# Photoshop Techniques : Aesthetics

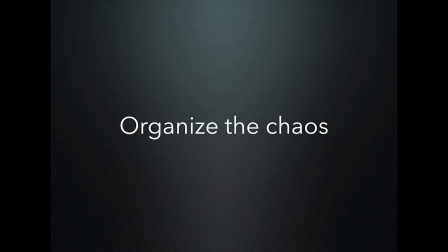One of the primary roles of a photographer is to be able to take a scene
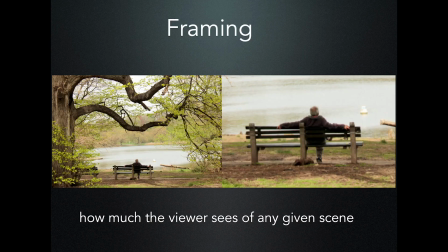and to organize it in a way that allows the viewer to easily navigate through the image. And one of the ways we do that is through framing. I think of it as organizing the chaos. Framing is something that happens when you're taking a photograph,
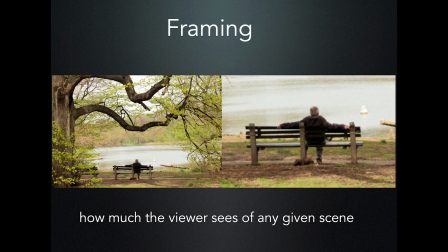but it's also something that happens when you're working with a photograph that someone else has taken and you're using the crop tool. You're deciding what gets put inside of that frame. In order to frame, you first have to determine what are you trying to communicate? What does the viewer need to understand about this scene? So here we have two photographs.
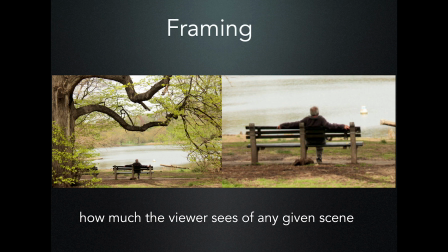On the left, we have a wide shot. On the right, we have a close-up shot. It is the same exact scene, but you can see by the framing of it, the differences in the context. This could be interpreted in a number of different ways.
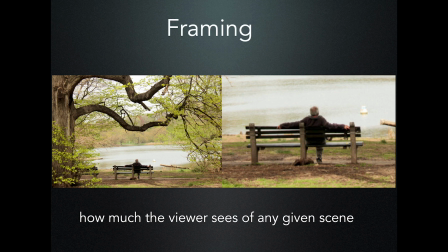Maybe he's deep in contemplation on the right, and on the left, maybe it's about relaxing in nature. But you can see that there's really two messages that are being articulated here based on the framing of the image.
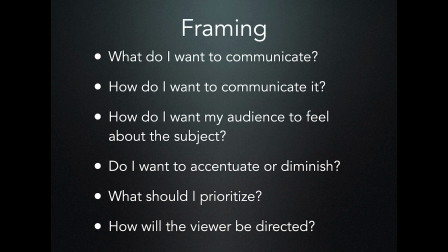So when you're framing a shot and you're deciding what to include in the frame, whether it's taking the photograph or using the crop tool in Photoshop, you should ask yourself these questions. What do you want to communicate? How do you want to communicate it? How do you want the audience to feel about the subject?
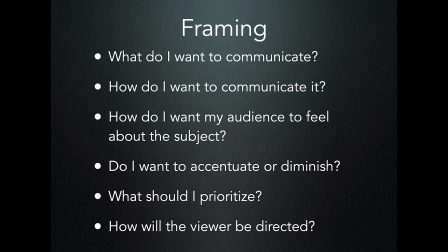Do you want to accentuate or diminish the subject? What should you prioritize?
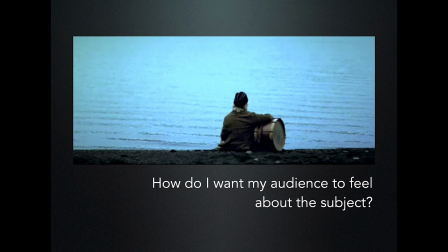And how will the viewer be directed? So let's look at the very first shot of the Sigur Rós video. You can see it starts out in a wide shot. The director has decided to include a lot more of the environment. In terms of screen real estate, we can see that the ocean occupies a majority of the frame.
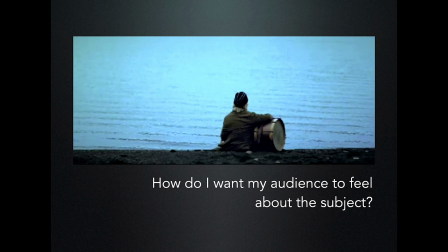The director is setting the stage, establishing the environment. The scene is about conveying a sense of solitude, perhaps melancholy, perhaps a sense of isolation. And there's also a lot of mystery in the shot and the way the shot is framed. It's very minimalistic.
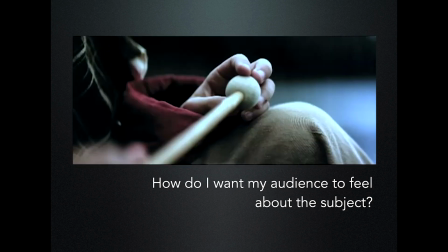There's nothing superfluous in the shot, and it leaves you wondering what is outside of the frame.
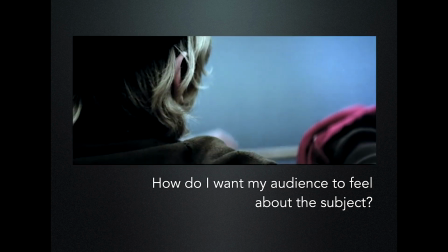We can see the director holds on this shot for quite a bit and is arousing the curiosity of the viewer.
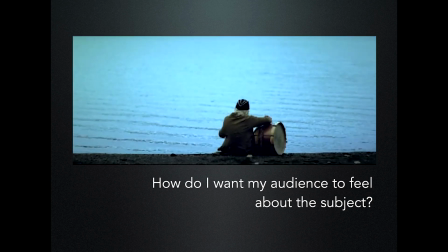And this also bookends the very end of the music video.
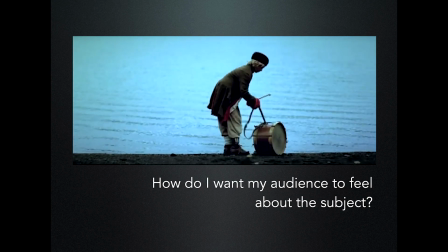We start with a shot of the sea and we end with a shot of the sea.
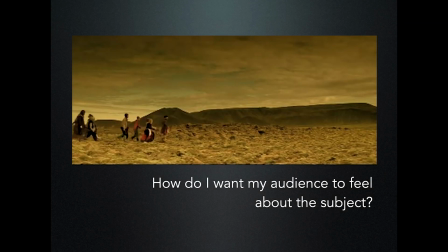And you'll notice about midway through the music video, remember it changes to this, and this is such a stark contrast between the opening shot,
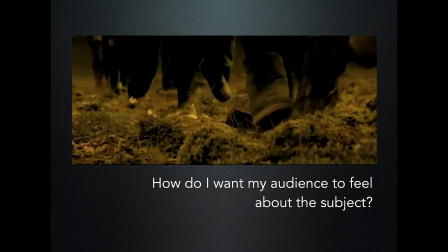which the first half of the video was all blue cast,
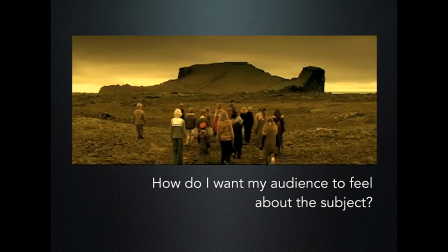and now suddenly we have this gold cast on everything. And again, we look at the framing of the shot.
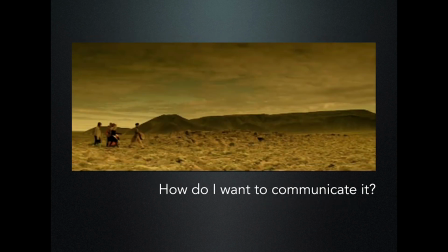You'll notice how small they are in respect to the environment. And the framing in this shot articulates the landscape dominating the subjects, emphasizing the vastness of the environment and also the long journey ahead.
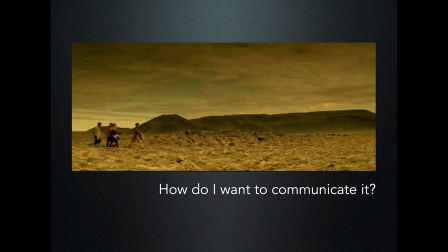And you can see that in the placement of the subjects on the very edge of the left side of the frame. You can see it is indeed a very long journey and they have just so much further to go.
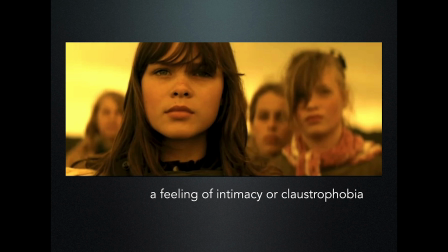When we wish to prioritize the importance of the subject over the environment, we can choose to use a close-up shot. We can do this either in our cameras or by using the crop tool. Quite often this is done to create a feeling of intimacy, or it can have the opposite effect, a feeling of claustrophobia.
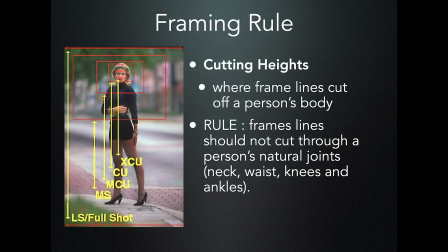So when you're taking a photograph of a person or you're cropping an image of a person, something to consider is a rule of thumb known as cutting heights. And under this framing rule, you want to avoid putting the edge of the frame on a person's natural joint.
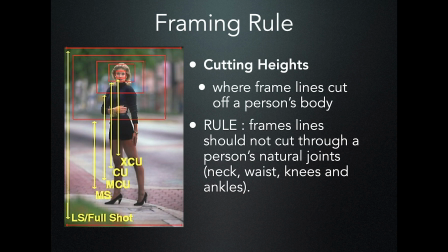That could be their neck, their waist, their ankle. You want it to be either above or below that area. And this relates to the Gestalt law of closure that suggests that we tend to complete an incomplete shape to rationalize the whole.
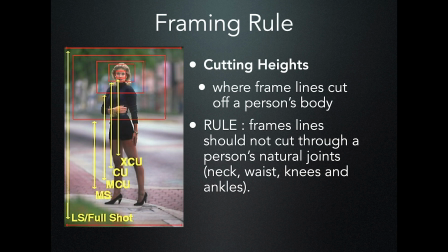So this is another reason why when we're deciding on a crop area, we want to leave a suggestion of continuation.